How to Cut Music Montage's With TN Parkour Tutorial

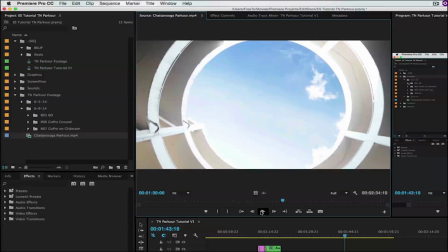(8:44)
Curvature of the earth takes shape. We're showing the sky again, very round, you know, the curvature of the earth. You got to think about this like that wasn't planned, right? He listened to the music. He thought about what the music was telling him, and he thought about where the energy of the song was taking him,
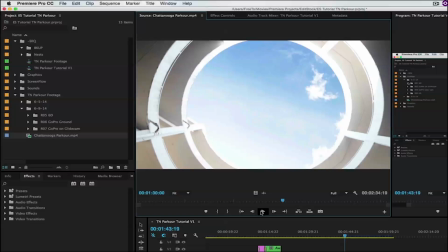(9:01)
and he put in a shot that really reflects that well.
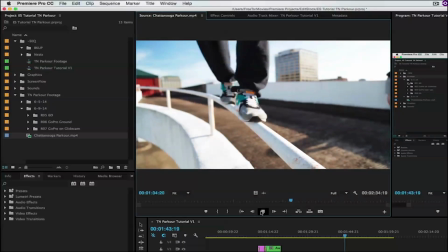(9:10) Yeah.
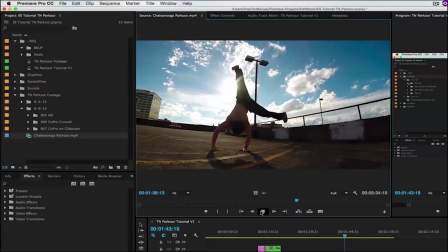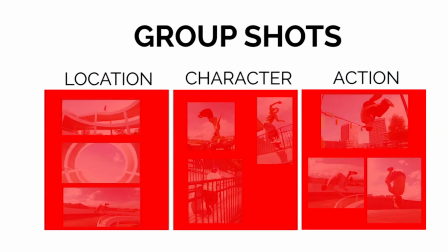(9:17)
One of my favorite sections. There are a lot of different ways you can group shots.
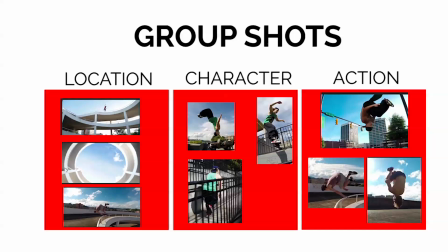(9:22)
For example, you can group all the shots by location. In the parking lot, on the street, on the roof, that kind of thing. But you can also group shots by action within the shot or energy within the shot. And this next section of all slow motion shots really just hits that right on the nose.
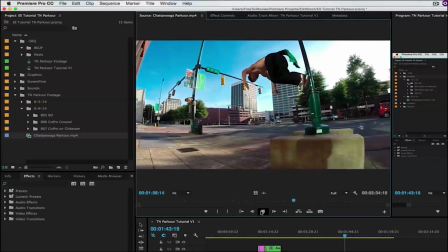(9:40) Just follow my jet stream, proud in the clouds on the boom in the precinct. I'll have no trampoline, black box in the pocket of my jet jeans.
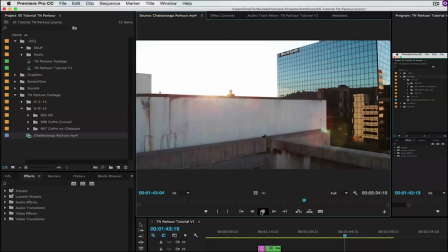(9:48) Shine with the stars so bright, even NYC sees me, get that. I see London.
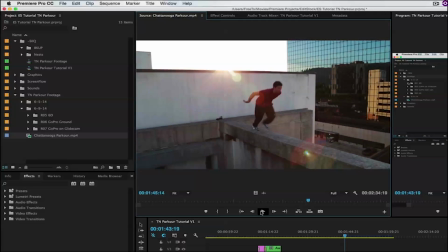(9:53)
That was a whole bunch of slow motion shots that all fit together.
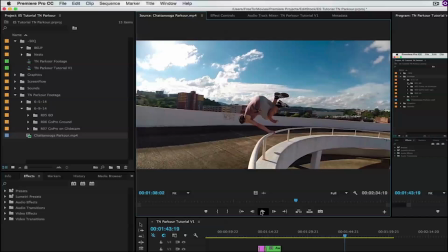(10:01)
In fact, he didn't even wait for the trick to finish in a lot of instances. He cut when the energy was high.
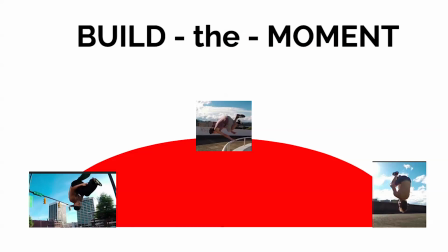(10:06)
And when you bridge all of those high energy spots together, you make one overarching, really big energy moment.
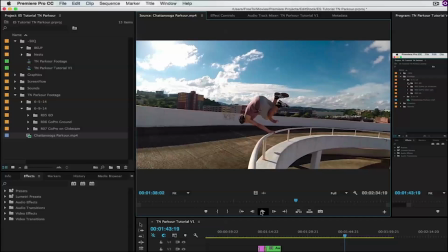(10:14)
Take a look at where these cuts happen during the flips.
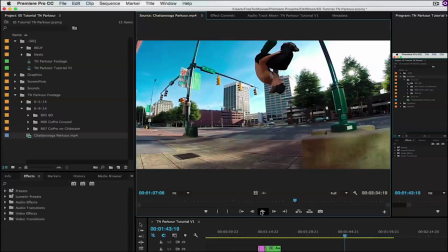(10:22)
right at the height, right at the highest point. He doesn't show him landing. Right at the highest point, right at the highest point, at the highest point, at the highest point, at the highest point.
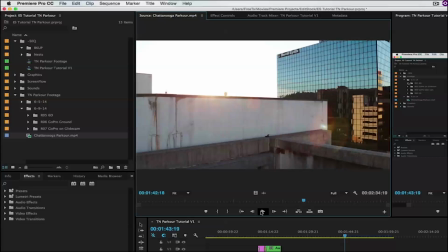(10:37)
And then now a release at the bottom of this crescendo where this athlete lands right on the ledge. And even though he's not in slow motion, if you listen to how it hits with the song, it actually makes perfect sense that this shot would sort of cap it off.
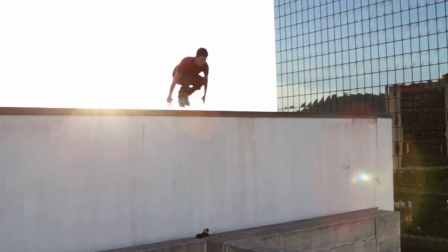(10:52)
In a shot like this, how far back should you start the athlete? It's pretty tempting to start him right as he's jumping over the ledge. I would argue in this case, it's not so much where he's starting that's important, but where he's ending.
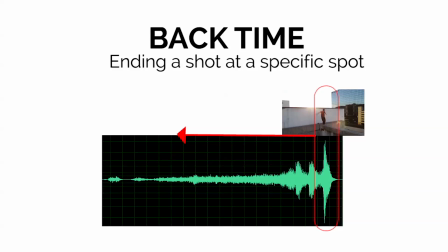(11:04)
And where he's ending needs to be right on the beat of the music. And that is how you back time to where you want this shot to start.
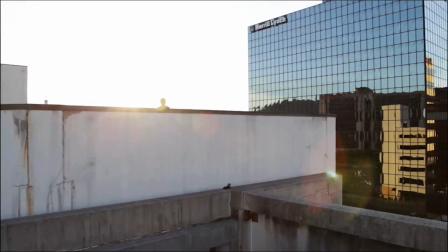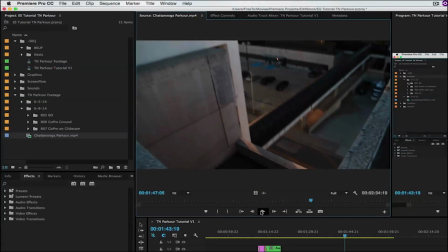(11:19)
You feel that?
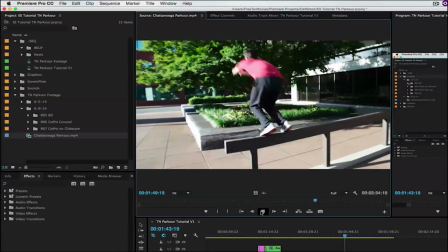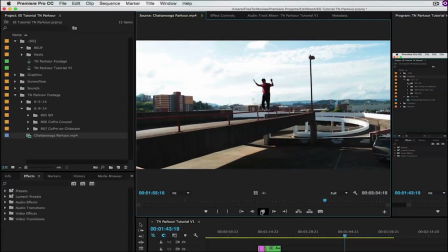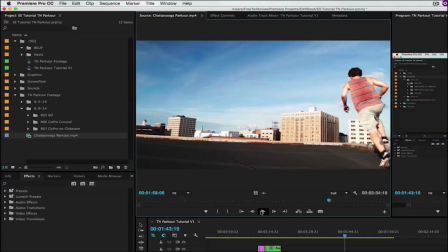(11:32)
Kidron is a really good cinematographer. Take a look at how much movement he puts in all these shots. Look at this last shot and take a look at the camera move that was involved.
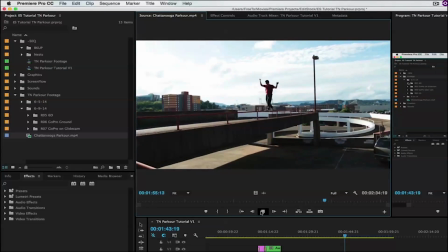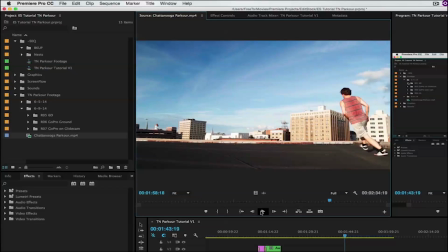(11:48)
That glide cam, it was beautiful.
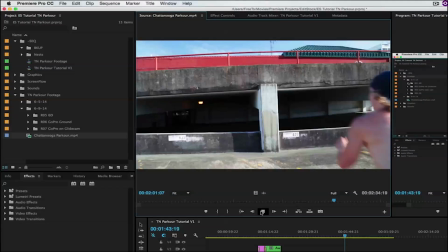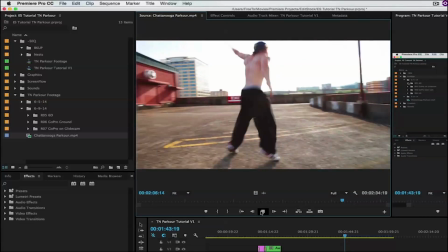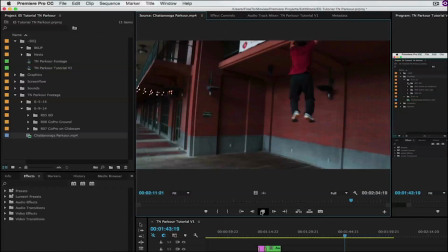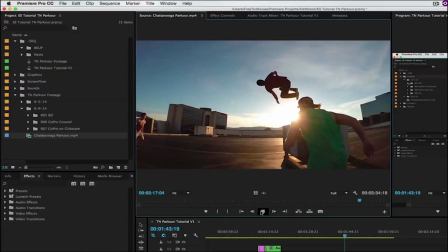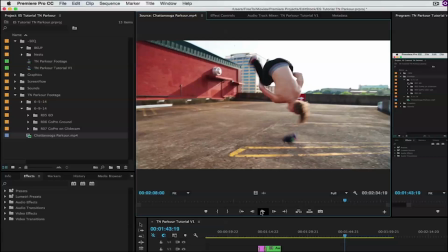(12:12)
So I'm not going to spend too much time on this, but just think about where the cuts to the slow motion happens, right when the highest bit of energy is starting.
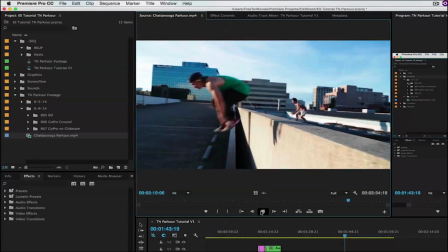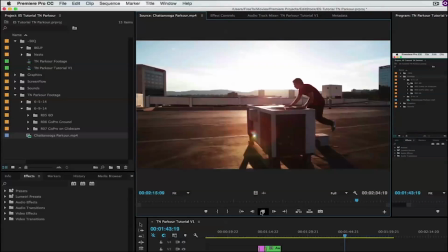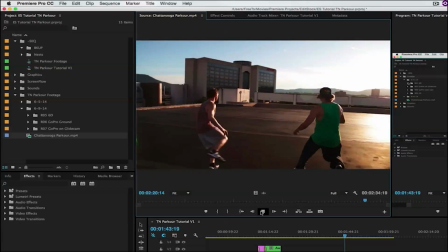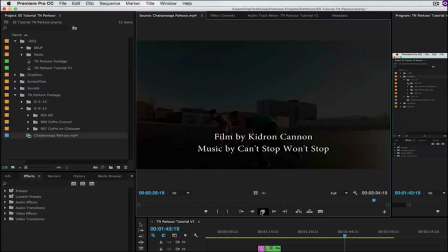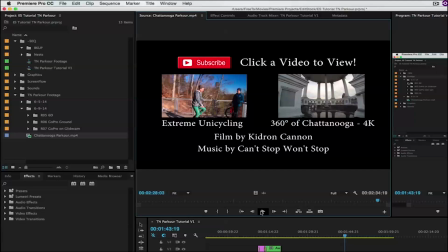(12:42)
My only sort of note here is that normally I would tell people to end when the song ends, for example.